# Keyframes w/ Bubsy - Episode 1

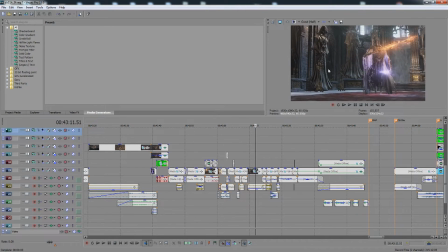This is I placed the camera with Cheat Engine, and I just tracked my dude as he was walking down the aisle.
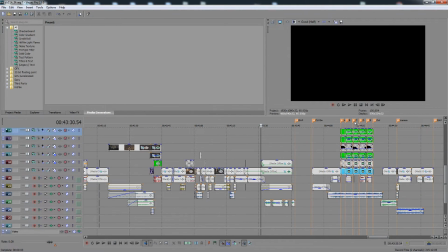This is really simple to do. It looked nice, I thought. So here's the actual important bit.
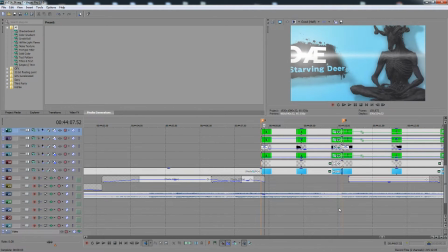There's the Smash intro shit that was super fun to make.
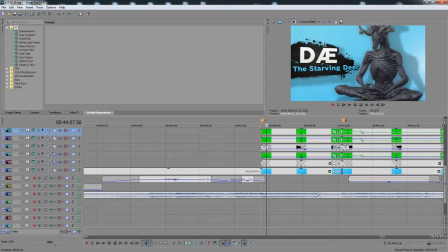Just to start off, I guess, there's a couple different points to this.
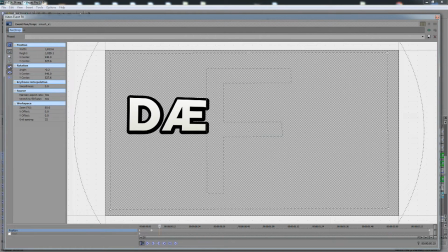There's this text, which is text I made in GIMP. I have all these still, I think. I can actually pop this open. Maybe. I'm gonna have to find out which one it is. It's not that one.
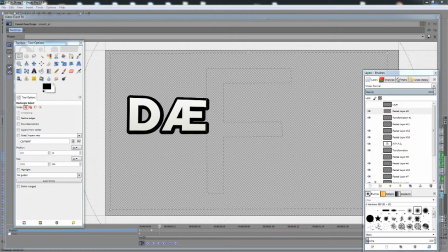Hold on. Where is it? I think it's...
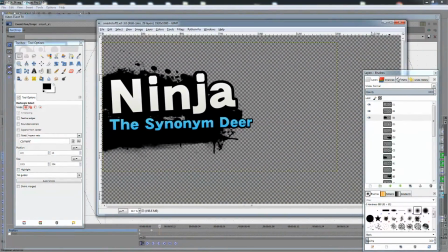Yeah, here you go. Here's the project for this. Like, each of these is just separate layers of things. And I had it all done in one project, and I just exported the layers. So, not really complicated, just little Photoshop work.
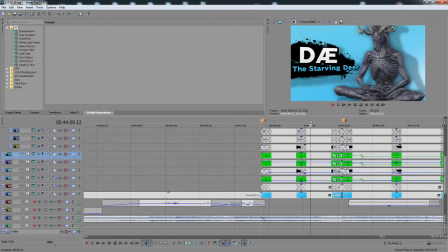Yeah, well, having these all in separate layers, and they come in from the side, so little animation there.
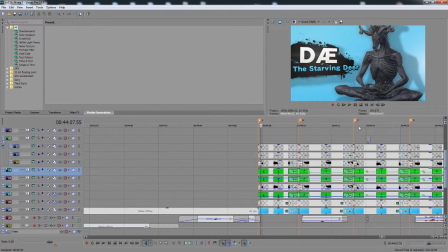The lens flare at the top is this, I think.
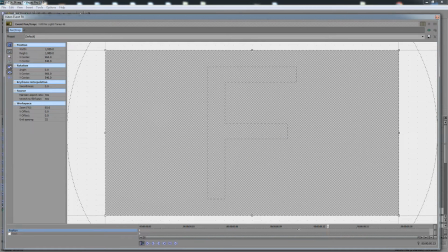Yeah, so there's a little lens flare, which is used to kind of accentuate them coming in.
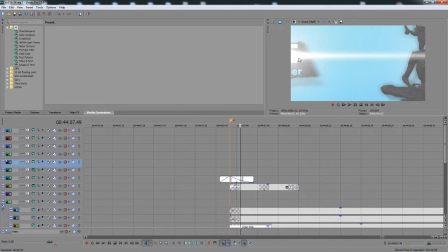It's kind of subtle. It's probably a little overdone, actually. It's a little too bright, but I just was a little rushed.
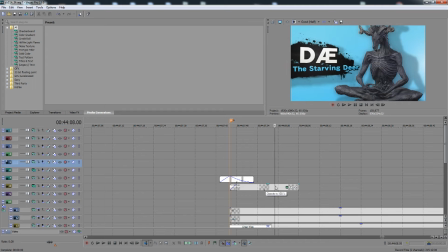Oh, well, it didn't crash, at least. The characters themselves come in.
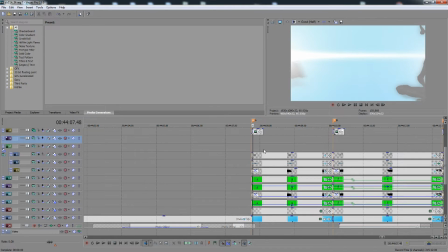They have a low luminance, so if you notice, the character, when it's coming in, is purely black, and it brightens up as it comes across.
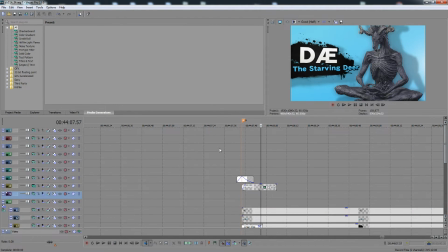Once again, subtle shit that I think looks nice. There's a little... The screen flash is done with an actual, just a white image that fades in and then fades out.
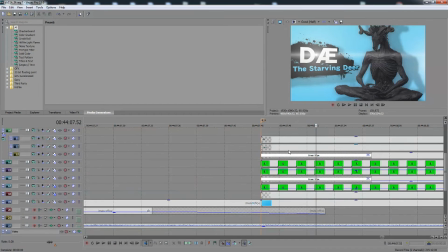So that's how I did that, because it's easier to manage that way than actually like fading things or cross-fading things.
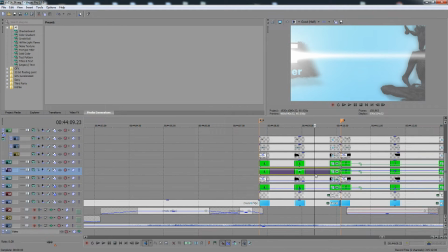Then we have the shadowing. So there's two shadows.
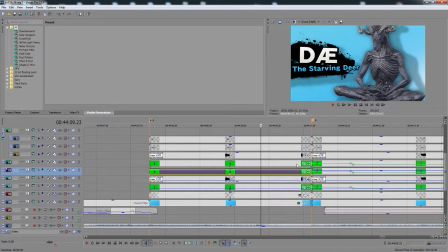There's what I would call, words, a SSEO style shadow. So it's fake, obviously. It's like, you know, it's video effects.
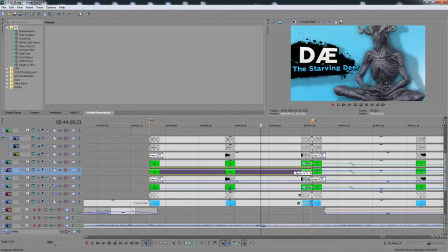So what it is that it blends the character into the scene by having a shadow directly underneath them that just sort of
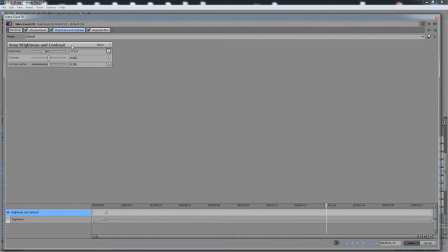blurs away from them. It looks like basically having the brightness and contrast set super low, and then a Gaussian blur.
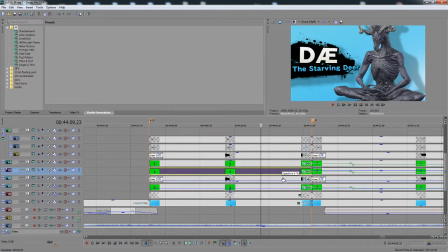That's all there really is to it. It's even noticed, like, it looks very stark like this, and then it looks like it blends in better this way. So, like, you know, you do like 50%, looks great. The background shadows are just offset larger shadows.
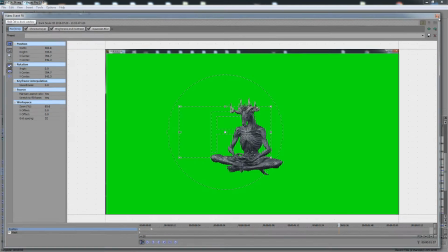So, like, you know, I just kind of zoomed in a bit, and, you know, it creates this nice little effect in the background of the
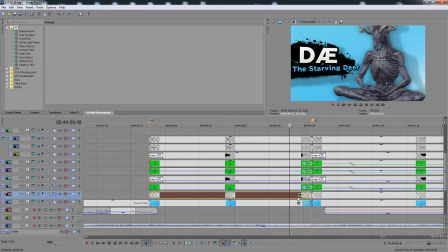shadow of the character in the distance, sort of like a backdrop shadow. And then the last thing is there's the gradients, which are just actual gradients.
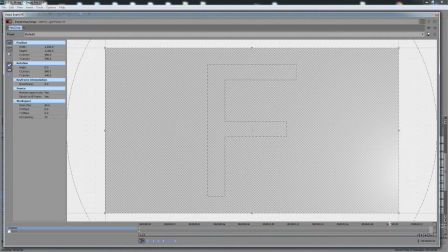And I also have a lens flare that's very, very, very small and in the background.
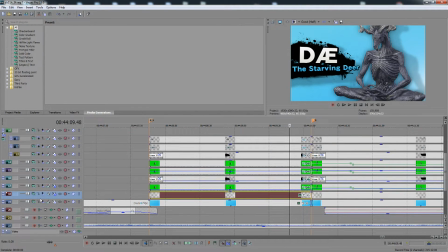And I think it's blended on, oh no, it's blended on Source Alpha. Never mind. Normally I use like Dodge or something like that, but it works fine here. And it just moves a little bit. It adds a little more to the background, makes it a little more interesting of a scene to have that extra lens flare kind of across.
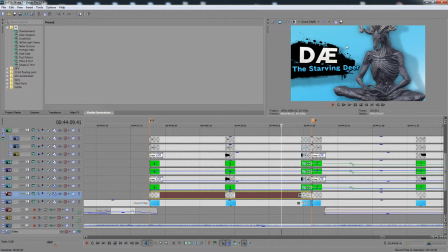So you have a gradient, and then you have a lens flare in the corner that's moving, and it kind of it creates a nice effect, I think.
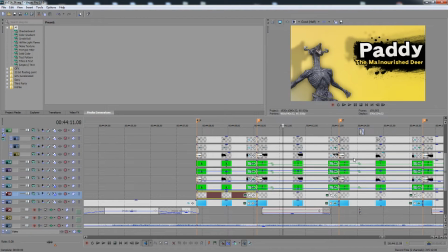It's, you know, maybe not. I like it. So same thing for all these cards. They all work the same, and I have some noises coming out of his mouth. You know, that noise is my favorite. I fucking love that stupid sound.
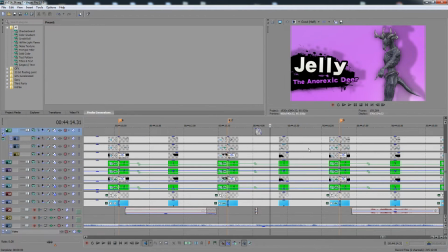There's a hit marker here because it's not a bad video unless you have a hit marker.
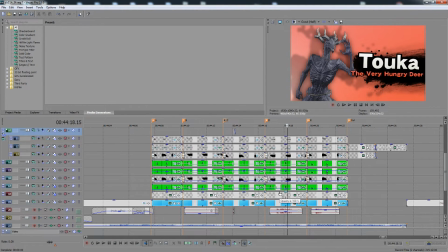To be honest, these are all the same. Like, it's the same effect done 5 times in a row, so nothing really there.
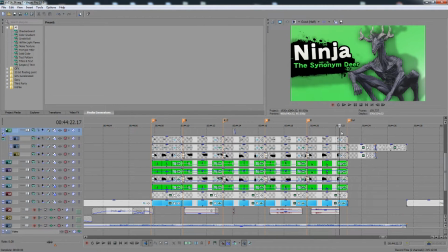And I think right about here I realized I have like a day left to finish this video,
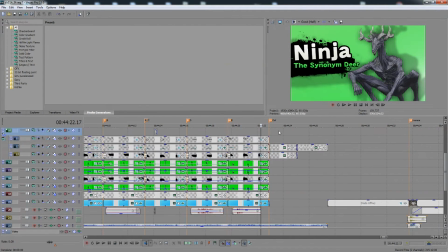and I'm only halfway done, and that's when I was just like, all right, that's it, I'm out.
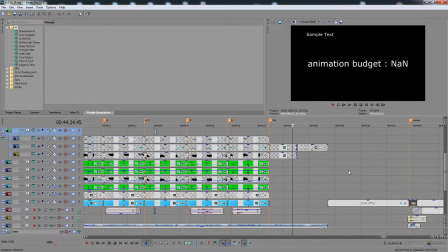I have nothing left.